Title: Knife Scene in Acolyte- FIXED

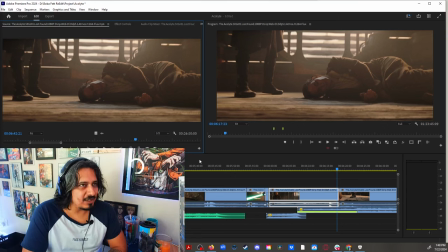7:22 And Master Trinity is not, in the whole scheme of things, is not that important to spend that much time just like, did I do this? Especially because her reaction is not defined. Her reaction is very ambiguous.
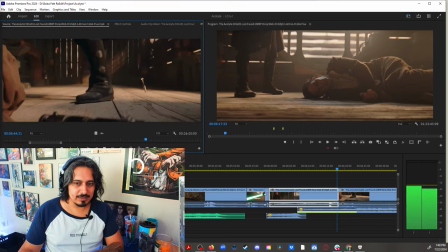7:42 So what I decided to do is just cut that reaction and add a little bit of music.
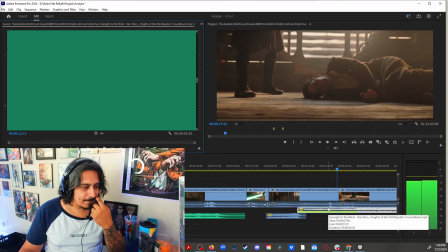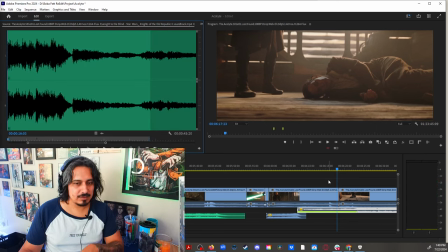7:56 You see?
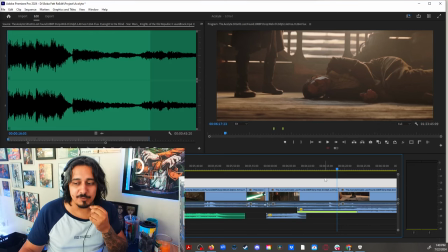7:57 So adding that theme of evilness, now you have this.
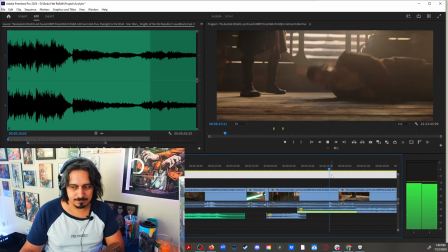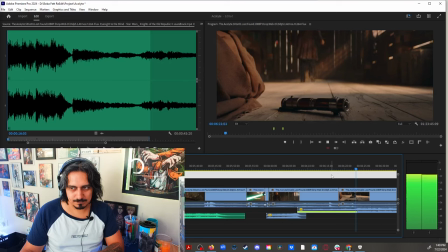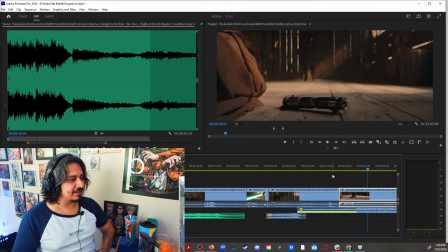8:20 that way now you have a character that came in did not
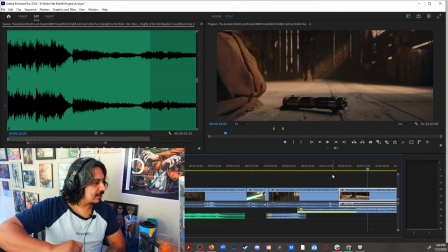8:24 waste time did her thing and i was like okay i'm done i finished my
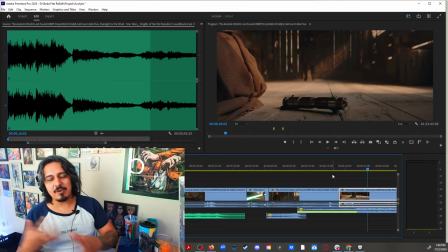8:29 job you see it's all about the details it's all about how you manage things again
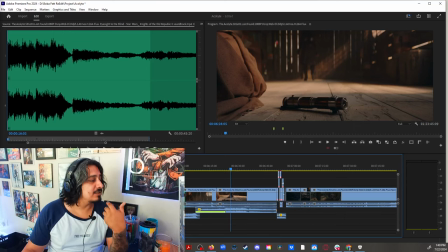8:34 remember this is still the rough cut of the movie this is still the rough cut of the movie so i'm there's still a lot of like little details that i'm like finessing and everything
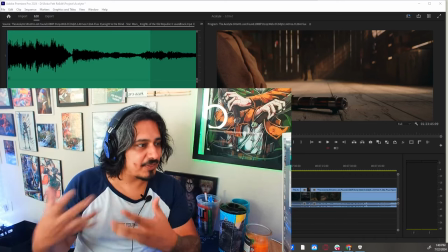8:47 But I wanted to show you from the get-go some of the things that I've been doing and how it's my thought process behind,
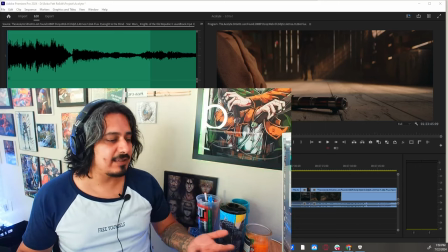8:54 you know, some of the fixes and everything. Let me know if you like this video and if you like this type of video so I can do more.
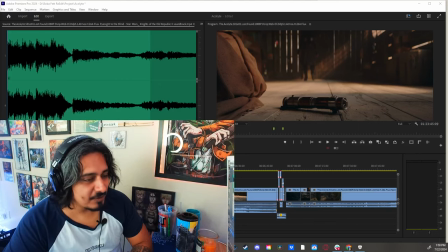9:04 And yeah, hopefully this was an entertaining experience for you.
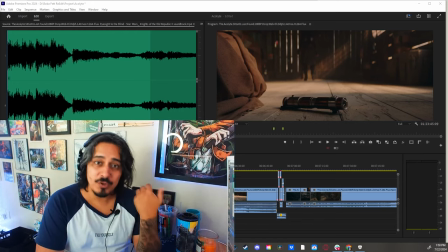9:09 Now, if you want to watch me do this live, remember, you can just click that notification button because I do announce the live streams about five hours before before they happen.
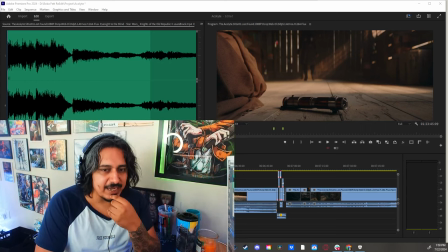9:21 So you can watch me do this live and my thought process behind it. Now, you're probably saying like, Ivan, I missed the stream.
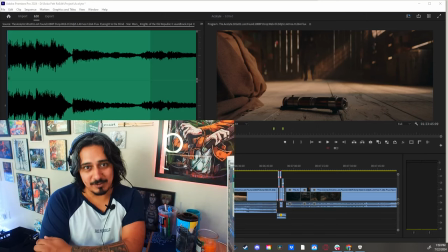9:29 Where can I find it? Unless you're a channel member, you won't be able to. channel members have access to those
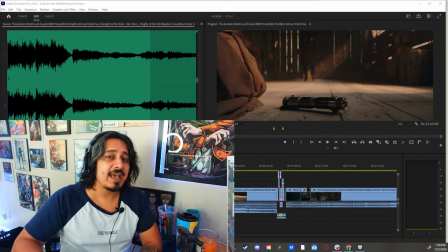9:37 re-edit live sessions after they happen whenever i make them live
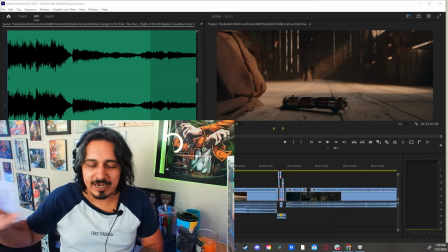9:42 it's for free to everyone anyone can watch it it's just when they go
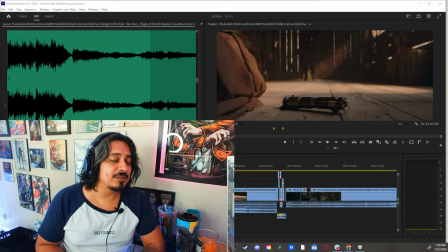9:48 um when they go into the youtube repository that's when they become uh
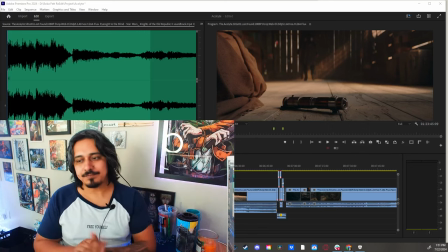9:54 member only well anyways that's all i have for today thank you so
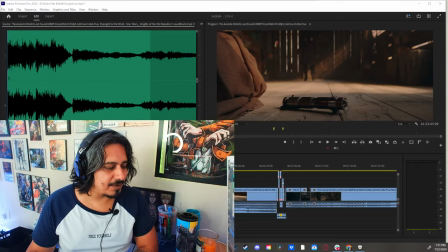9:59 much for watching this video click subscribe and do all that shit and i'll I'll see you later. Bye.